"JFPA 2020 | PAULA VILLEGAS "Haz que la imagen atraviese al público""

Ya lo veré, déjame, papá. Y luego conoce, está con una chica, pero resulta que la que le gusta es su madre. Brutal. O sea, la cuestión es Mrs. Robinson. No sé si habéis escuchado la canción. Genial. Bueno, pues el cine debe remitir, o el audiovisual o la publicidad, para mí, para hacerlo más rico el discurso, a otros discursos, ya sean cinematográficos o publicitarios, o lo que hablábamos de la pintura.
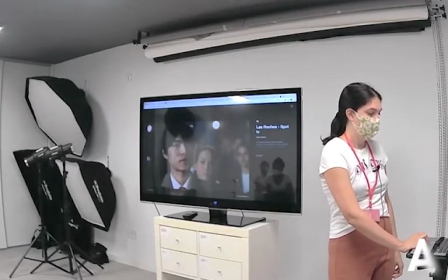2209s
Esta publi, por ejemplo, fue para la tele y es de una escuela que hay aquí en Marbella.
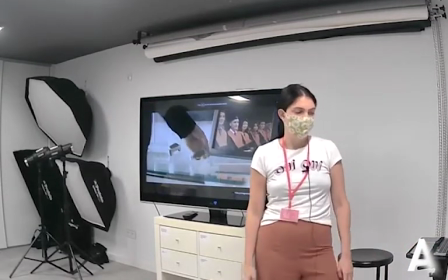2215s Es tu única opción. De grandes ejecutivos. Le Roche.
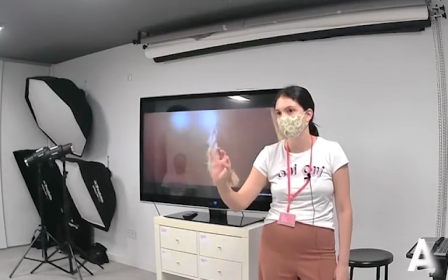2223s
¿Qué querían ellos? Excelencia. Esto es para gente súper rica.
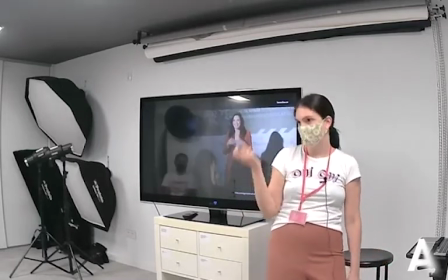2233s
Motivacional.
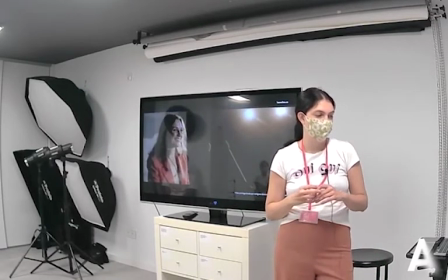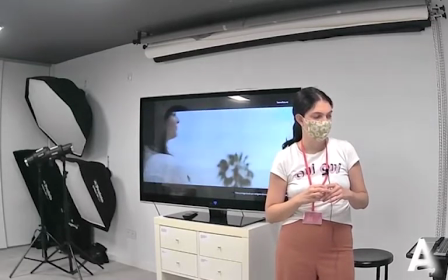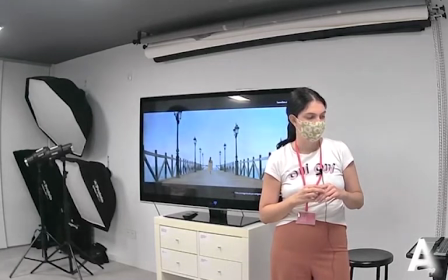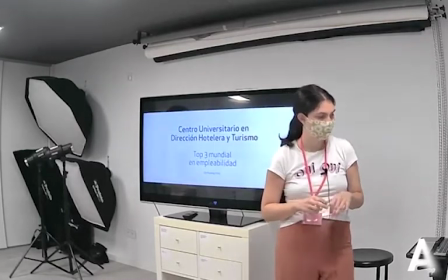Bueno, ¿habéis reconocido varias partes de Málaga o no? Está la Plaza de las Palmeritas, lo último. Muchas veces nos preguntan, oye, lo de los edificios, ¿dónde habéis ido? ¿Es Londres? No, es el PTA, ¿vale? Hay que buscar. Si os dais cuenta, lo voy a poner así sin volumen, un segundo en plan para irlo parando.
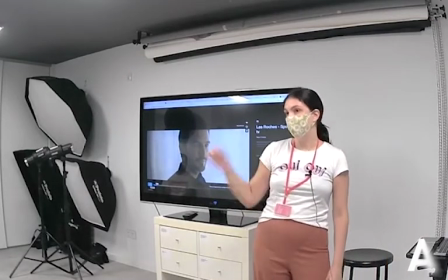2297s
Este es el briefing más específico que he recibido en toda mi historia de dirección de arte.
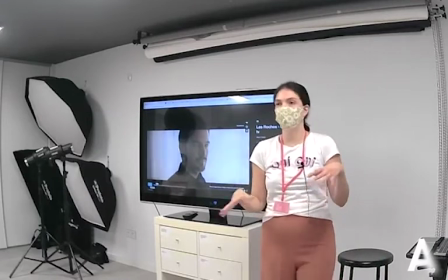2302s
No solo venía ya, normalmente viene un briefing, a lo mejor te viene
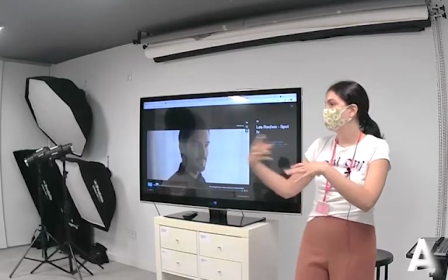2307s
un guión técnico o un story en el que te dice quiero más o menos este tipo de plano, esta tal.
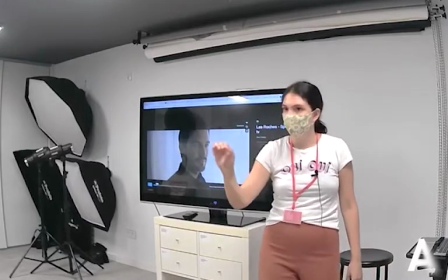2313s
Esto me venía. La simbología del plano, qué quiero transmitir, cómo quiero que sea el plano, exactamente, cada viñeta.
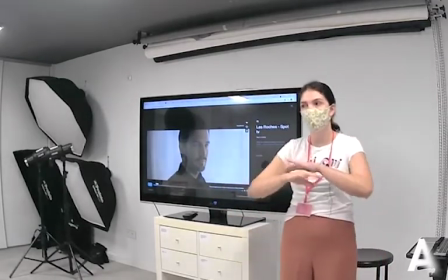2321s
Entonces era como muy, lo tenía muy marcado desde arriba, ¿vale?
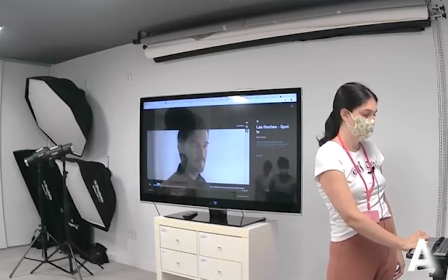2327s
Entonces aquí querían transmitir, pues, como hacia dónde estoy mirando mi destino, los antiguos alumnos.
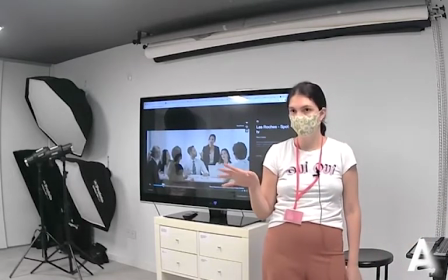2335s
Y cada uno de los personajes, que por cierto son antiguos alumnos, cosa que a mí no suelo optar por esta opción.
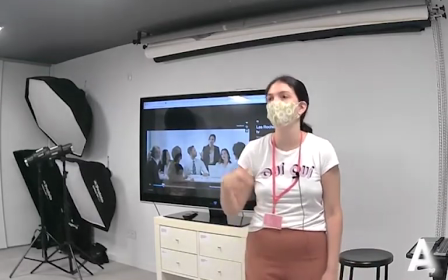2342s
Me gusta tener actores, actrices, primero porque saben lo que es estar 9 horas así, esperando, porque la vida es muy dura.
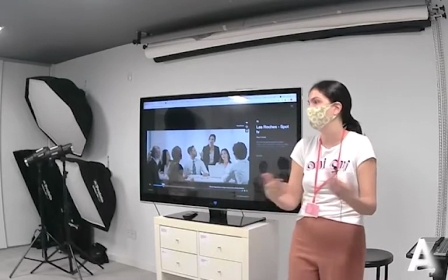2350s
Igual que la vida de los extras, de los figurantes, la gente se cree que eso es jauja.
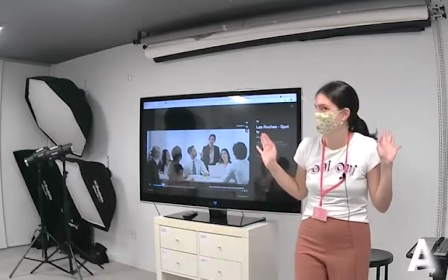2355s
Cuando van a un rodaje dicen, yo no vengo más. No llevé nunca un familiar a un rodaje, nunca.
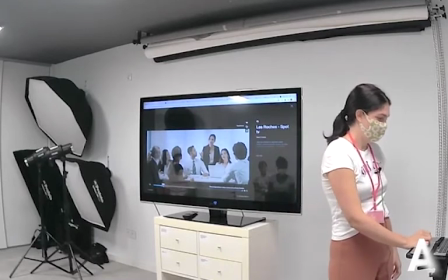2362s
Jamás, porque es lo peor que podéis hacer.
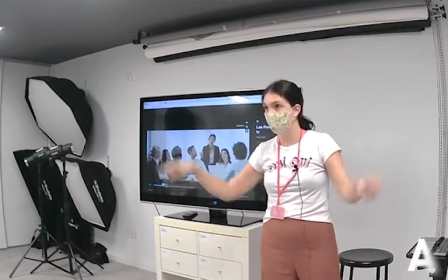2364s
Entonces, a cada uno de los antiguos alumnos querían darle como un visual environment, como un contexto que fuese solo de él.
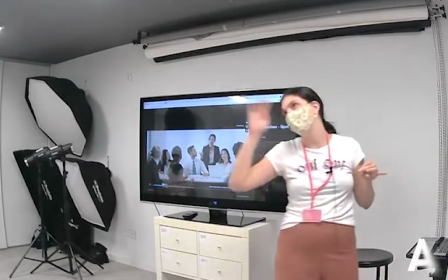2372s
El primer tío está como pensativo, hacia el futuro.
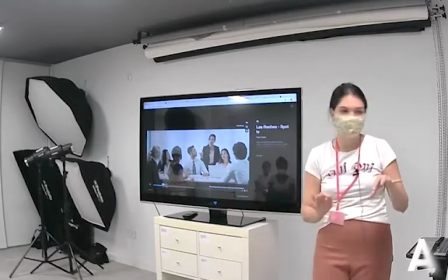2375s
Esta está como un rollito tecnológico, bueno, pues controlo esto, soy una jefa empoderada, tal y cual.
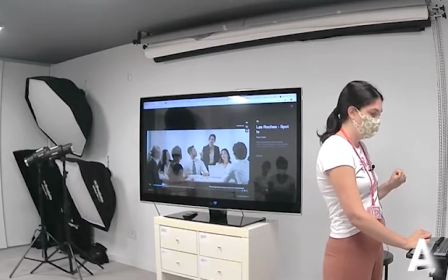2383s
Y están los otros compañeros, todos esos son alumnos.
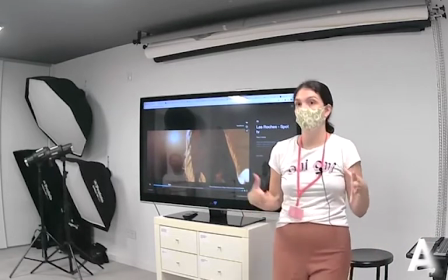2390s
Esta, por ejemplo, era como la que se prepara como para una carrera y luego hace la metáfora con el tipo que está subiendo la montaña.
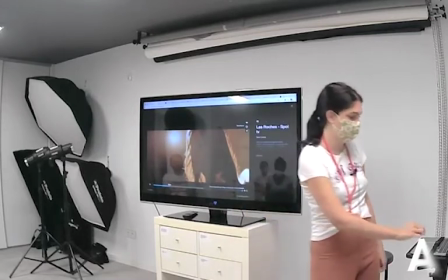2398s
¿Os acordáis lo de la alegoría y el simbolismo? Pues eso. Esta está ahí como preparándose. ¡Wee!
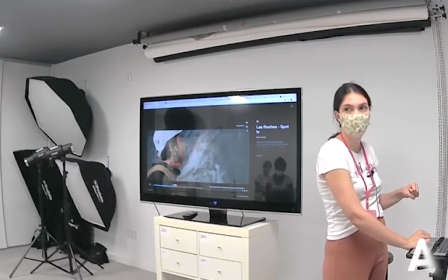2406s
¿Os dais cuenta que hay una relación de color entre este y esta? Los vestimos los dos con puntitos de naranja que les dieran y son más cálidos, los otros son más fríos.
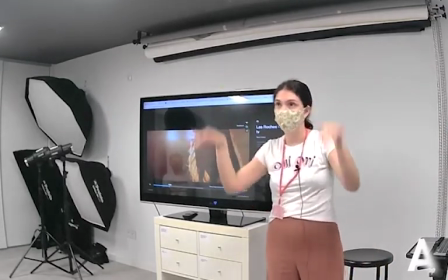2422s
Todas estas cosas son capas de, al nivel visual, que la gente o se da cuenta o no.
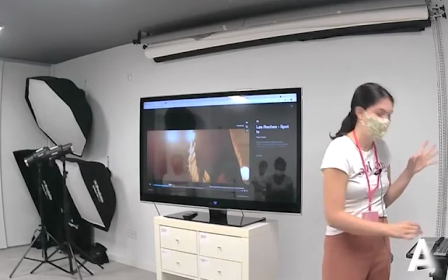2428s
Uno las pone, es como, bueno. Obviamente, dependiendo del espectador o espectadora, del conocimiento que tenga,
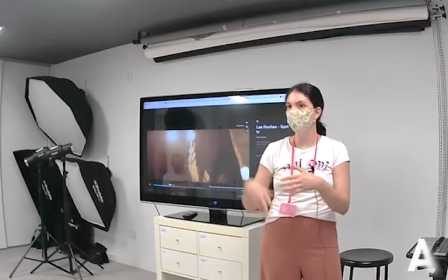2435s
va a ir leyendo más capas o menos a nivel visual, ¿vale?
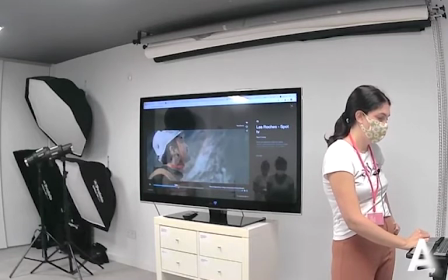2441s
Aquí está el tío ahí subiendo, tal. Esto está muy difícil. Esto también está muy difícil. Me mira el japonés, me mira la europea, internacional, todo.
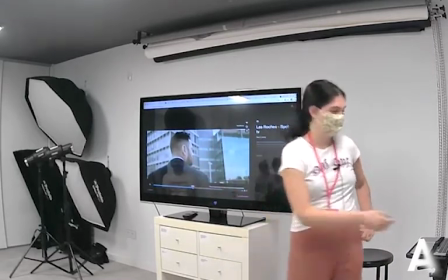2457s
Tenía que estar todo. Pero no lo puedo decir con palabras, lo tengo que decir con imágenes. El tío aquí tecnológico, a lo Tom Cruise en tal.
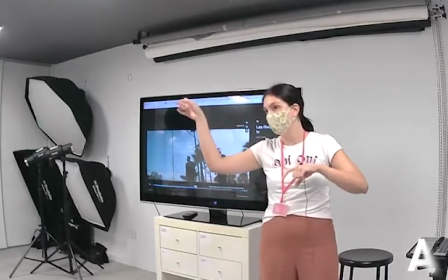2467s
Este tiene un mundo mucho más de verdes, azules, el futuro. El espejo, ¿dónde me miro?
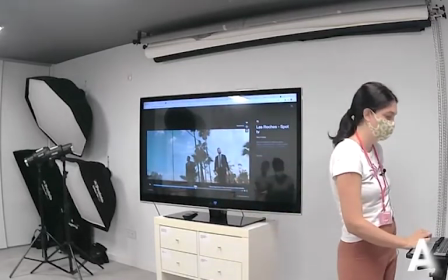2475s
¿Qué quiero ser? No, no, esto son unas rayadas, no imagináis. Esto es el PTA, ¿eh?
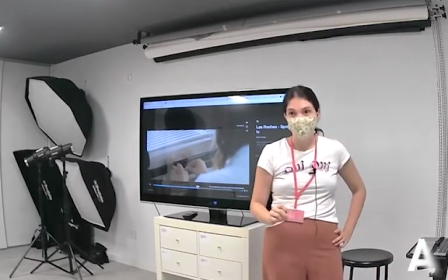2482s
La tipa que abre la maleta y también abre la ventana.
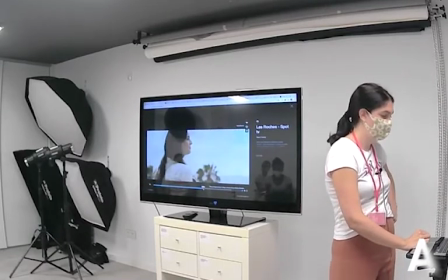2491s
Esta es la misma que estaba dando el discurso. Y luego miro al infinito.
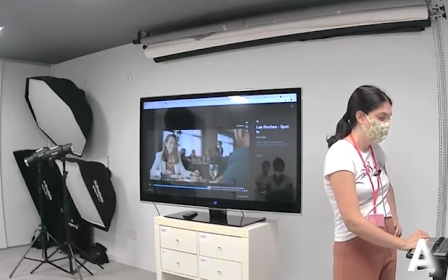2496s
Y luego la gente esta que también están aquí. Ah, pues soy una tipa también que controlo un montón.
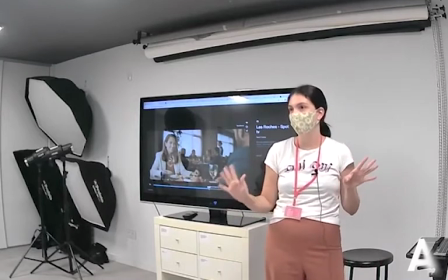2504s
Planos con mucha gente, planos más difíciles. Es como lo que decía Hitchcock. Niños, animales, muy difícil de trabajar.
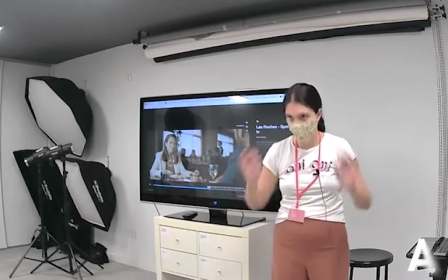2511s
Extras y figuración, muy difícil de trabajar. Planos generales.
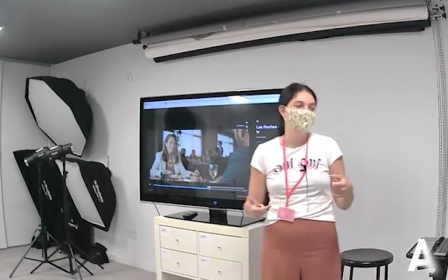2514s
Siempre cuando se hace un guión técnico, se prima, ¿no?
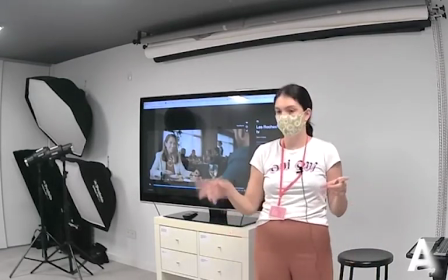2520s
Como vamos a empezar por los planos más fáciles para ir tal,
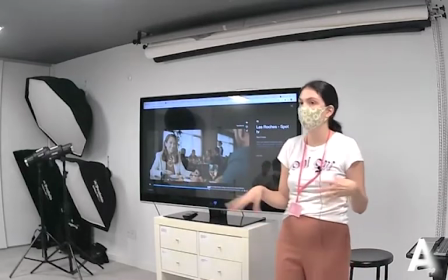2524s
para que los que vayan preparando iluminación estén como en una segunda unidad, si se puede pagar eso, y estamos aquí a tope preparando la iluminación.
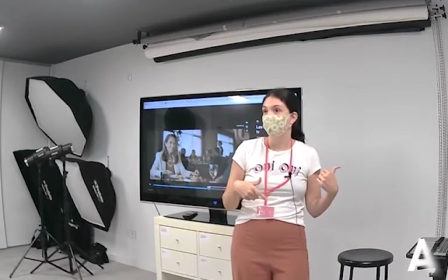2533s
¿Cuándo trabaja dirección de arte? Cuando iluminación está iluminando. Estamos ahí como, ¿qué te queda?
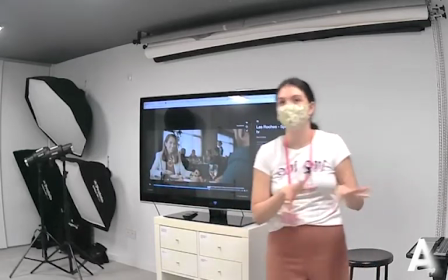2538s
Mierda. ¿Cómo vas? Mal, bien. Oye, retrásame. Hay que hacerse amigo de la gente, porque si no, esto no funciona.
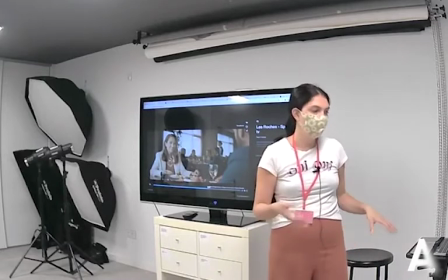2545s
Esta gente que está en el fondo son también alumnos y tenía que estar, hay que jugar con la verticalidad, con la horizontalidad,
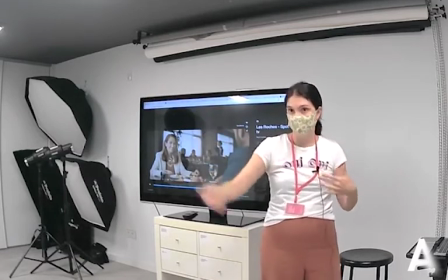2553s
crear varias capas, fondo, hay que crear perspectiva.
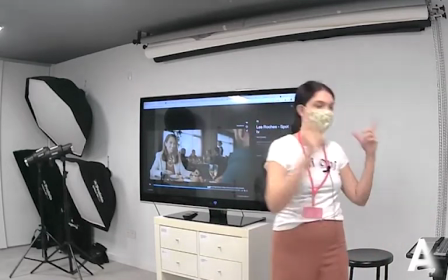2559s
Un tío en primer plano para a lo mejor crear otro tipo de juego.
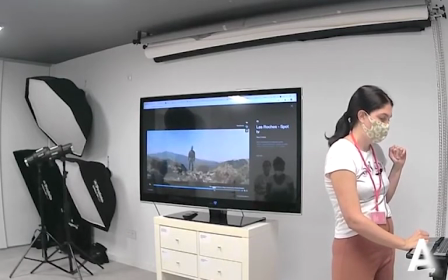2566s
El tipo ya subió la montaña, ah, perfecto, me parece genial, estoy aquí admirando mi creación.
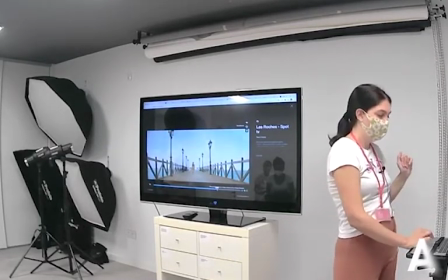2572s
La tipa que abrió la ventana se fue al... Va como al mar, ¿no?
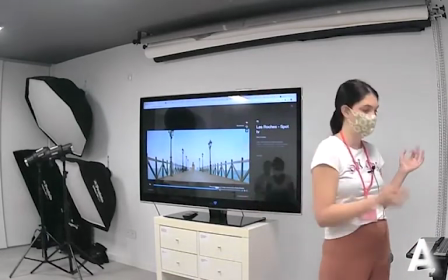2578s
Va como a la iluminación plena, laboral.
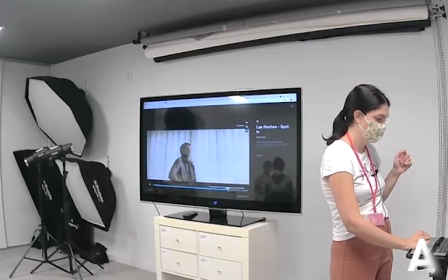2583s
Y ya después de eso, se ríe, nos mira, y ya viene este que dijo, pues venga, sí, ya sé lo que quiero hacer en mi futuro.
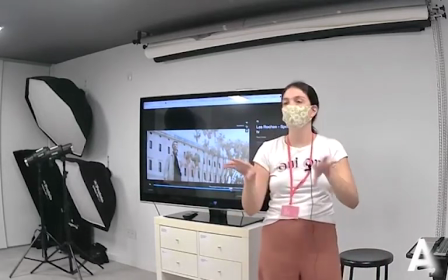2591s
Y ya está a tope en la ciudad, como todo su mundo era como muy tonos, arenas, camel, tal y cual, ¿no?
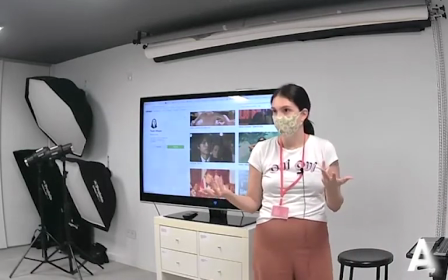2600s
Entonces, hay que saber cómo leer una imagen, sobre todo para luego plantear más capas de conocimiento.
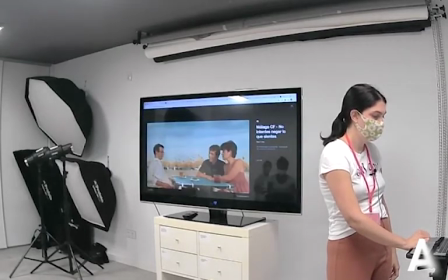2610s
Os muestro la última publi, así que es como la más malaguita que tenemos, que era para el Málaga Club de Fútbol.
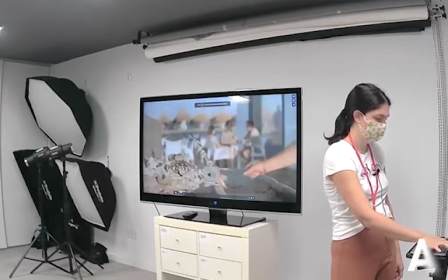2620s
No, hombre.